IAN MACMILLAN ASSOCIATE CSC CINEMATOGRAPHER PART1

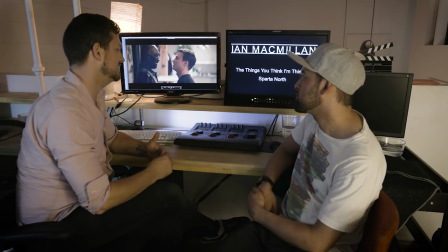[28:32]
just to really let it live and let it be human and not get too cutty.
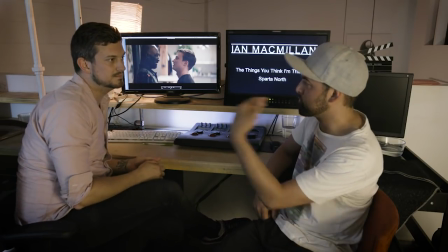[28:39]
Yeah, that was a nice thing of watching the pace of it. You feel like you're being forced to follow anything. You can kind of just explore the scene and just play itself out.
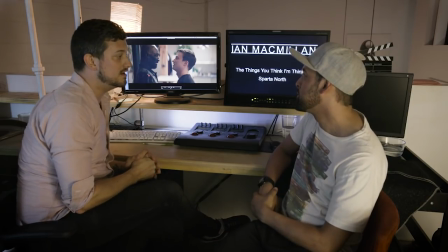[28:45]
Exactly. And oftentimes,
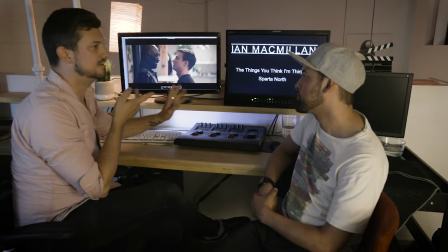[28:46]
and Sharon does this a lot too, she'll just let a shot turn into another shot, let it turn into another value, move around a little bit.
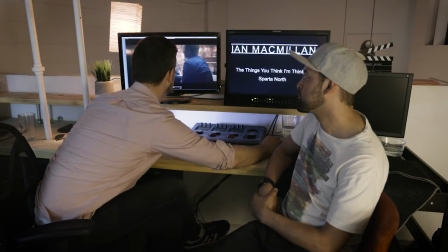[28:55]
Originally, the daylight scene that we did was one big one-er that went for probably about a minute and a half before the bar scene, but it just ended up getting cut up because it was taking too much time. So instead of, it starts here,
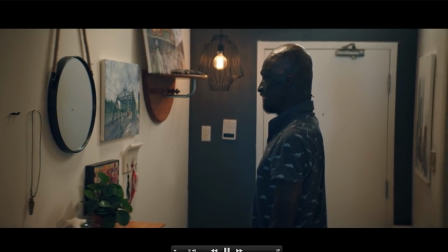[29:12]
and we dolly back, we S-curve back actually,
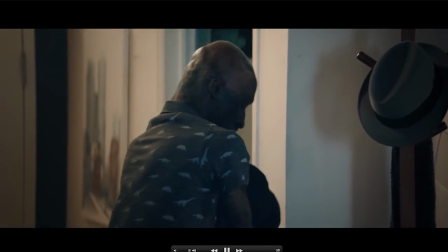[29:16]
and then come all the way back through the apartment, but it gets cut up.
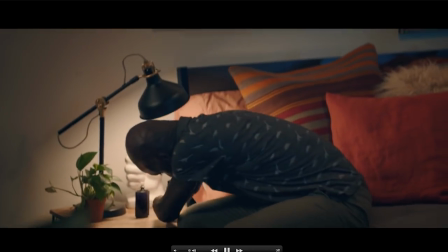[29:23]
But like I say, she let, and so we cut up that entire piece of him walking back to his bed but it
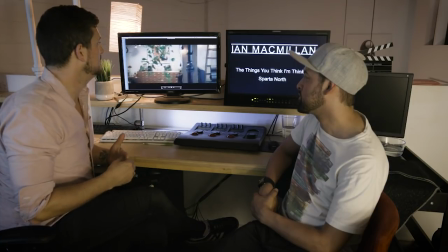[29:29]
works perfectly as is and it feels like we've covered it that way yeah but you don't need to see all that you don't need to see all that but it's also
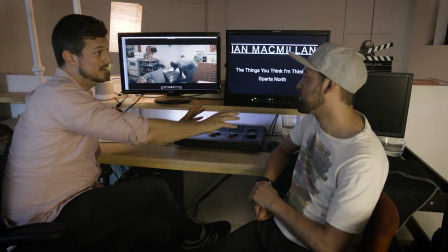[29:36]
like from a lighting standpoint you build all that you allow that to live so that you can kind of shoot whatever you want and I think with a
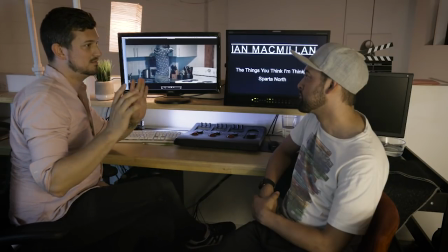[29:44]
performance director like Sharon that's the goal right is it I want to be able to turn the camera to 99% of things yeah if
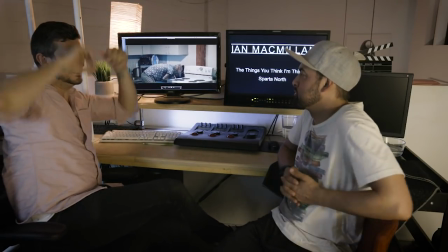[29:53]
I can hide everything in one place or in the ceiling or something then I know that she'll
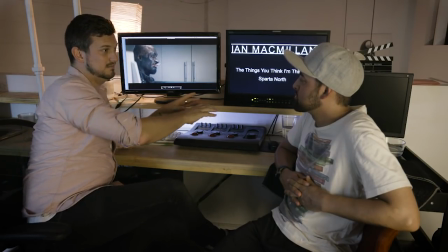[29:59]
have the opportunity to let the actors do whatever they want to do and that's a freedom that she likes to have.
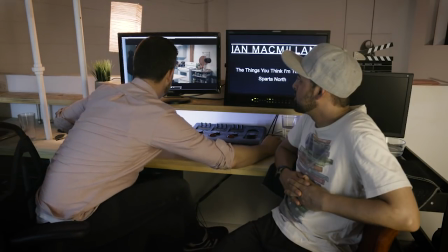[30:06]
And other than that, yeah, really another example of the performance take is the
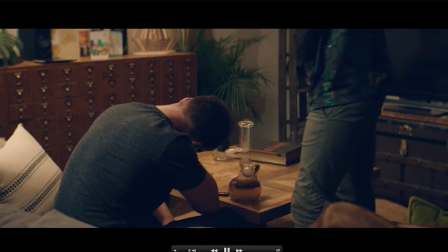[30:16]
end of the film where they're sitting together on the couch is another just two minute long shot and at this point they've kind of,
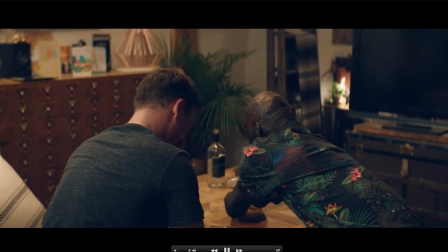[30:22]
you know, admitted a few things to each other about themselves and coming clean a bit and a little embarrassed, a little nervous.
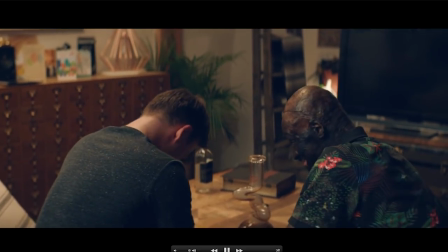[30:31]
We're not sure where this relationship is going to go, but we feel like something positive is going to happen. But still, we shoot them from behind.
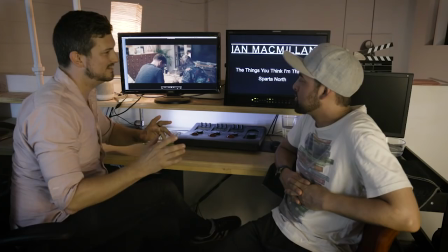[30:39]
We don't really see their expressions.
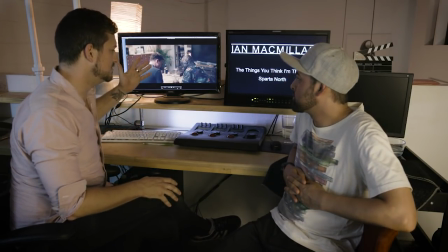[30:42]
Jesse who's just kind of admitted a little bit of his own weakness is
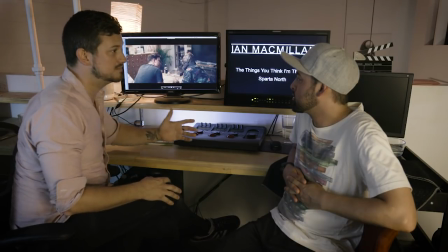[30:48]
backlit and Prince who's definitely putting the spotlight in this situation is hard and front lit and then the camera just kind of dollies
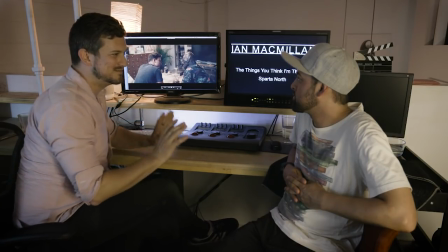[30:57]
back and we just assume that something good might come of this.
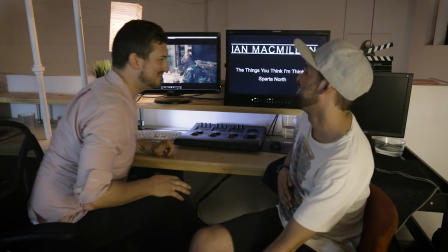[31:03]
Not giving away too much of the film though. Right? Trying my best. Yeah. So let's pop it there.